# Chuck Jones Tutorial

It was only provoked by her going out and leaving that whirl. And so good action, funny action, nearly always can be rational.
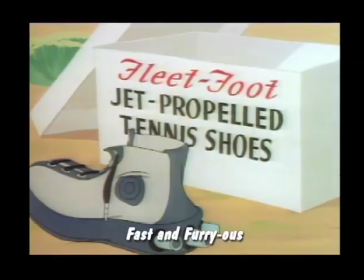I mean, if you have a guy in the foreground, and it took me a while to understand this, he didn't even have to animate that thing.
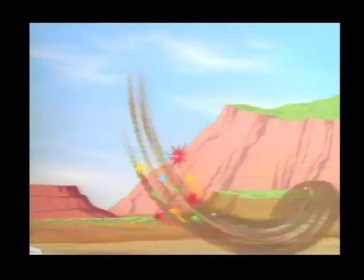If he's in the foreground and then he disappears, but there's a trail of dust across the desert, you don't need any animation.
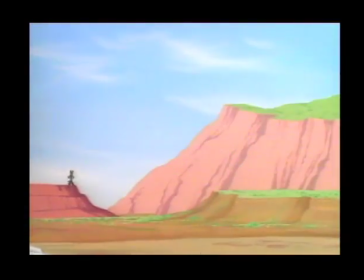You put a little sound effect in there to help it and you've got it. Overlapping action is all about speed, that there's a momentum of something that is moving in one direction, And if you change direction, everything doesn't just change direction at the same time.
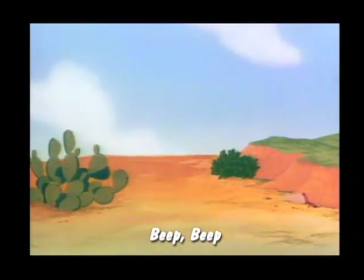There's this whole process where if the coyote is racing after the roadrunner and he's going to change direction, his head might start looking first and his feet continue out this way and then...
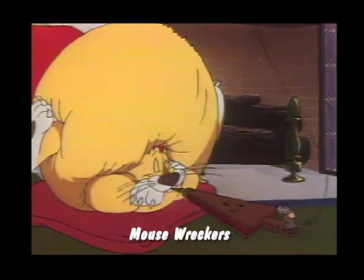Essentially, the character becomes a secondary action. The thing that makes it funny is he lands back on the pillow and he doesn't know that anything's happened. He comes up looking around like, what is this? In the Chuck Jones tradition, that happens all the time. People are constantly being flattened and then they pop up into three dimensions again. They're inflated.
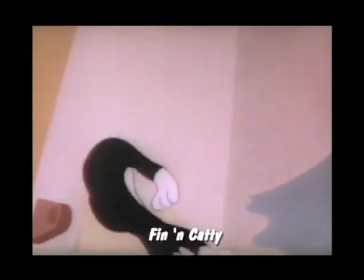They get pumped up. They get filled with water and gas and helium. they get slammed into walls, and they have an infinite plasticity, which is kind of his trademark, I think.
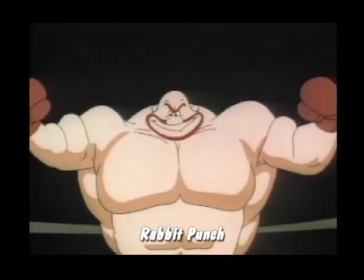That's where Tex Avery kind of moved in on me. I felt that carrying absurdity up to a point, and then adding to it at that point. After all, the number of mussels were available, so I went as far as mussels could go and then kept adding.
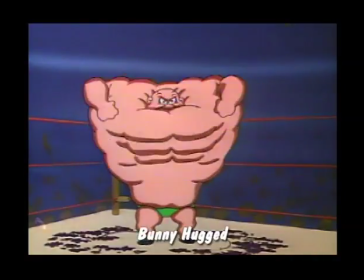I mean, what nature couldn't supply, I supplied. When you see a Chuck Jones character in the beginning of a film, you know that that person or that animal is not going to stay in that shape for six minutes.
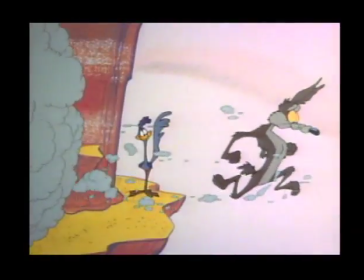Believe me, nobody falls altogether. Meep, meep.
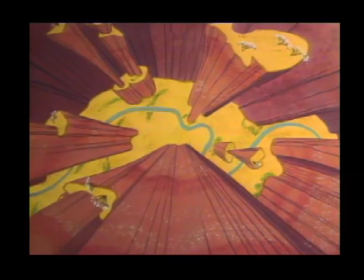The idea that the coyote would fall out of frame and his body would fall and his neck would stretch was just sort of this, you know, an evolutionary idea. You're exaggerating what is natural, you know. But, you know, even when Chaplin and some of those guys would fall, their hat would come off.
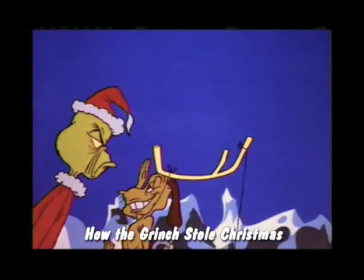I mean, they'd fall off from under their hat, and then the hat would fall. It was a perfectly natural thing to have the different parts of the body, but in order to do that, we have to leave something to make the neck long so it's visible.
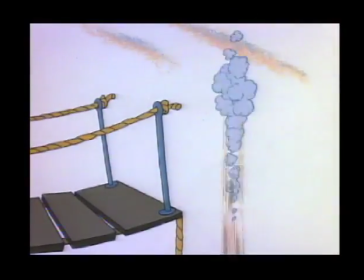I keep his head there because his head has to express opinion. The rest of it is a series of events. It's like if you take a string with balls on it and hold up the string, and they will fall, but they won't all fall at once.
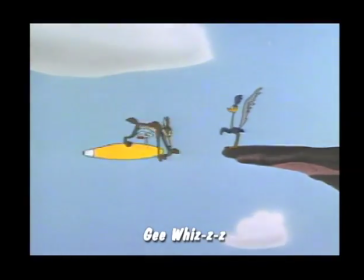Beep, beep.
They'll fall as they're a goose by the other one. And they're quite a ways apart as they fall through the air. We're just accenting what is natural.
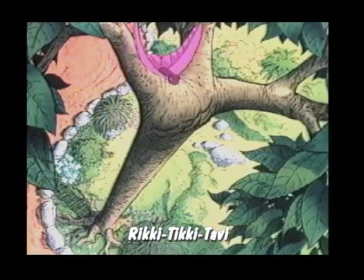When we did Rikki-Tikki-Tavi, I knew that I wanted a mongoose to move like a mongoose with an incredible speed. Think of Rikki-Tikki-Tavi as a railroad train. I just hold the tail end like a caboose of the train. It doesn't move until the impact of the movement comes back to it. When you talk to Chuck, he's always encouraging you to go to the source, to study real life, to study art, and apply that to your animation. It's not just drawing funny faces. I love the integrity that he brings to this medium.
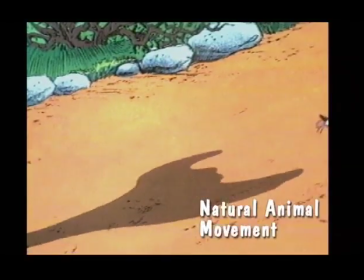When the first cobra spread his heart to keep the sun off...
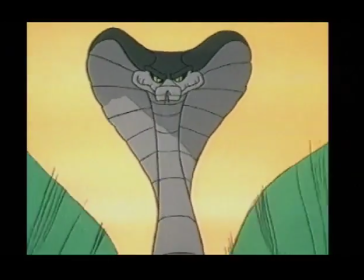Mary and my wife was doing research for me on mongooses and cobras. She found a film of a cobra. It's shot right at the camera.